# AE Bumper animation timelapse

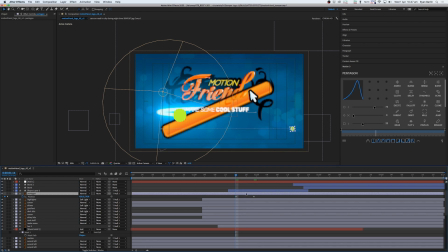292s
Once that's done, I'm working on animating the video title. I'm using masking and position to move it into place.
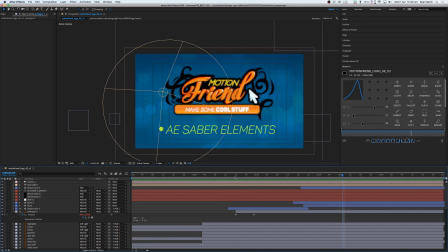298s
I've made the mask very big in case I have a very long title.
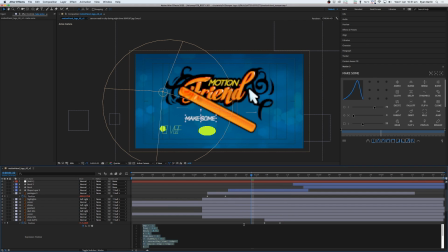313s
get a little bit more motion on the title, I'm using one of the type animation presets from the mechanical section.
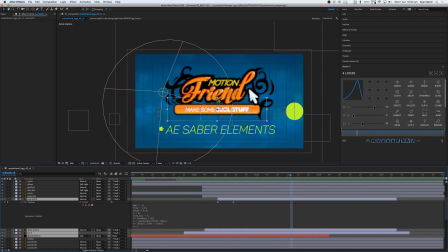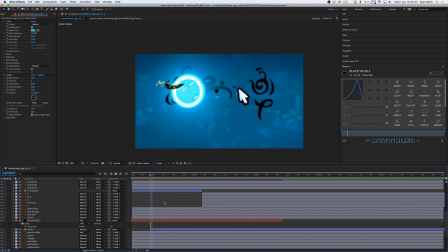325s
I want this to happen quite quick so the type is on screen longer and therefore more readable.
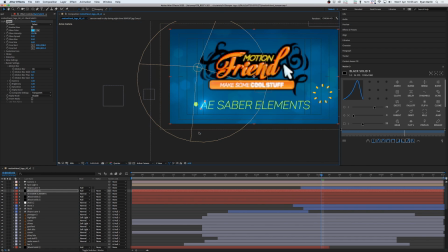336s
I start working on the bar animation, which I want to be a full rotation so the eye is drawn to the center of the screen again.
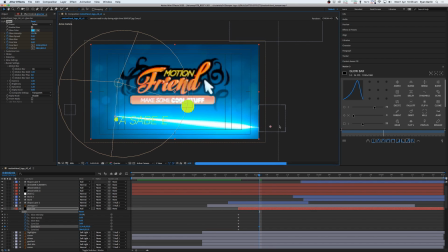345s
I add in a saber light streak to help me do that.
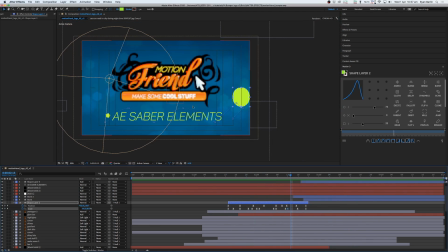351s
What I'm doing is creating a hierarchy. The logo comes in, the bar comes in, and then the video title comes in, so you read them in that order.
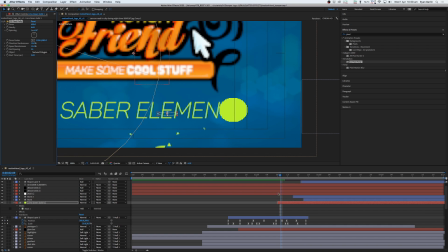358s
I start experimenting with a flash of green in the top left, but then decide that it sort of takes away from the logo.
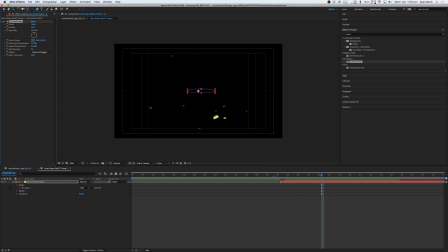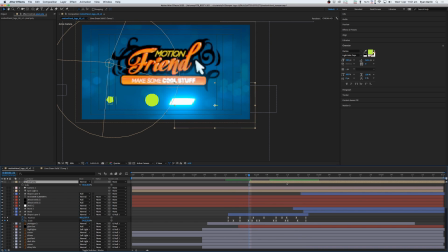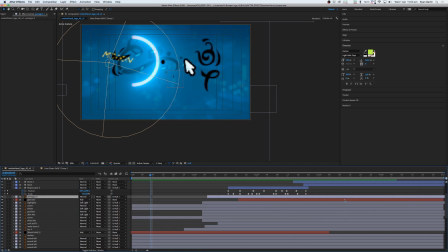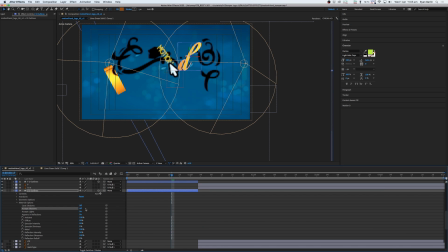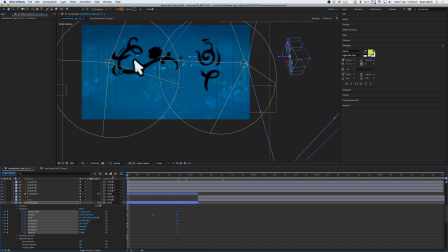408s
Then I start working on the letter D. I add in a second light and add a wiggle on the rotation, just like the F.
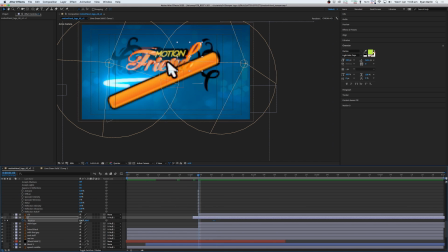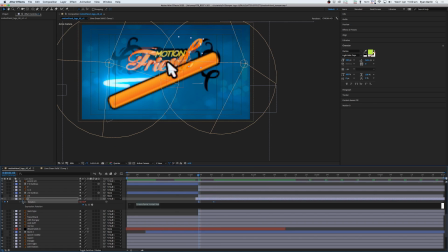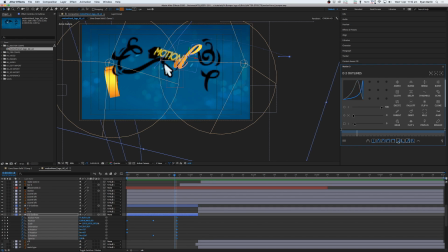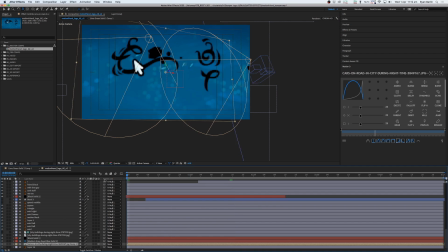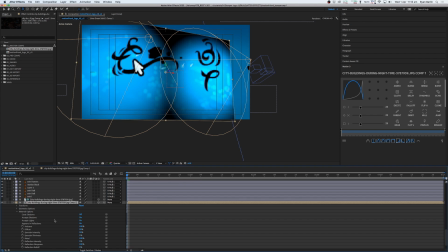445s
Add some 3D rotation to the background so we get a bit more motion in the piece, because it's looking quite flat without it.
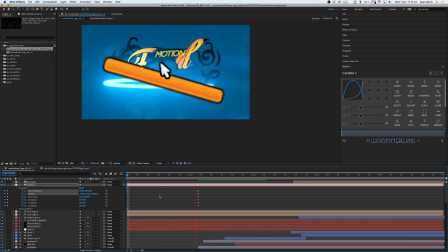451s
I animate the blur of the bokeh to be larger for the same reason.
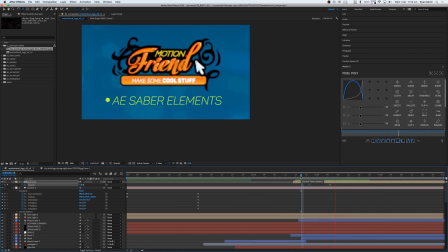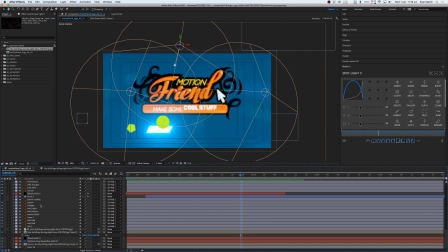465s
I add in a third light, and that one is for the middle 3D letters.
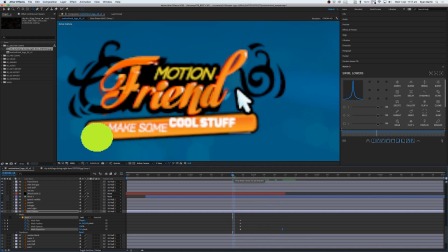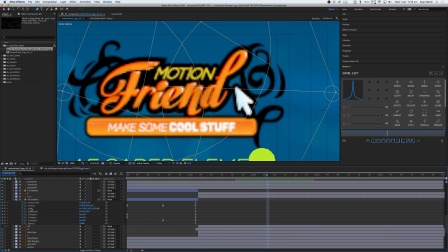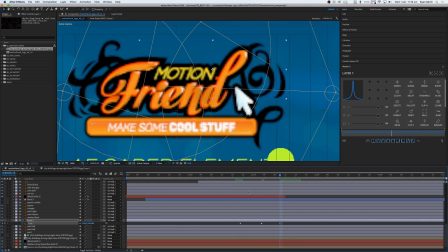482s
Here I'm animating the black outlines that come in by using masks and the mask expansion property.
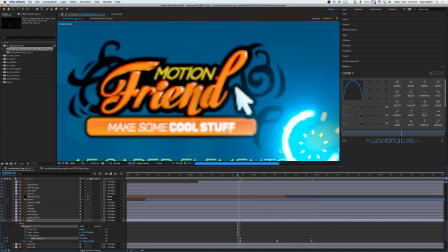489s
This is a good quick way to animate this sort of thing.
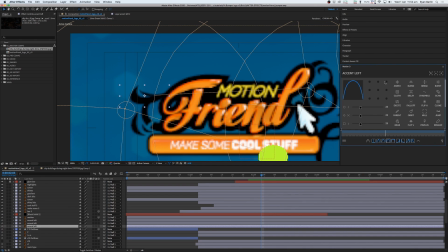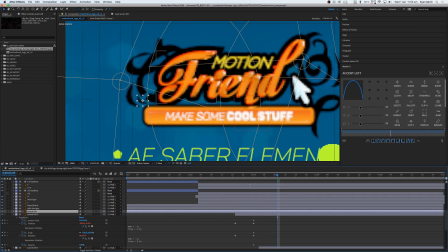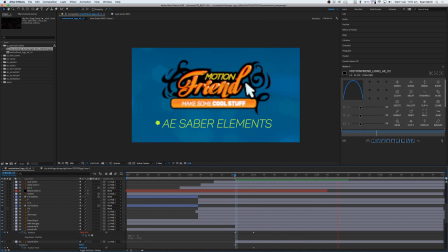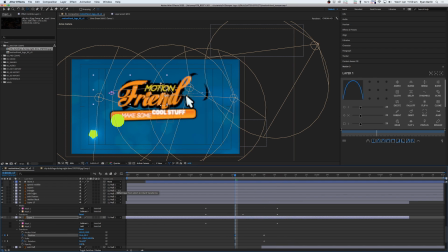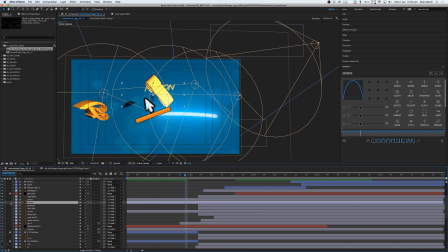533s
The middle letters I change to be 3D and animate them to drift left along a curve back into the middle so that your eye is centered.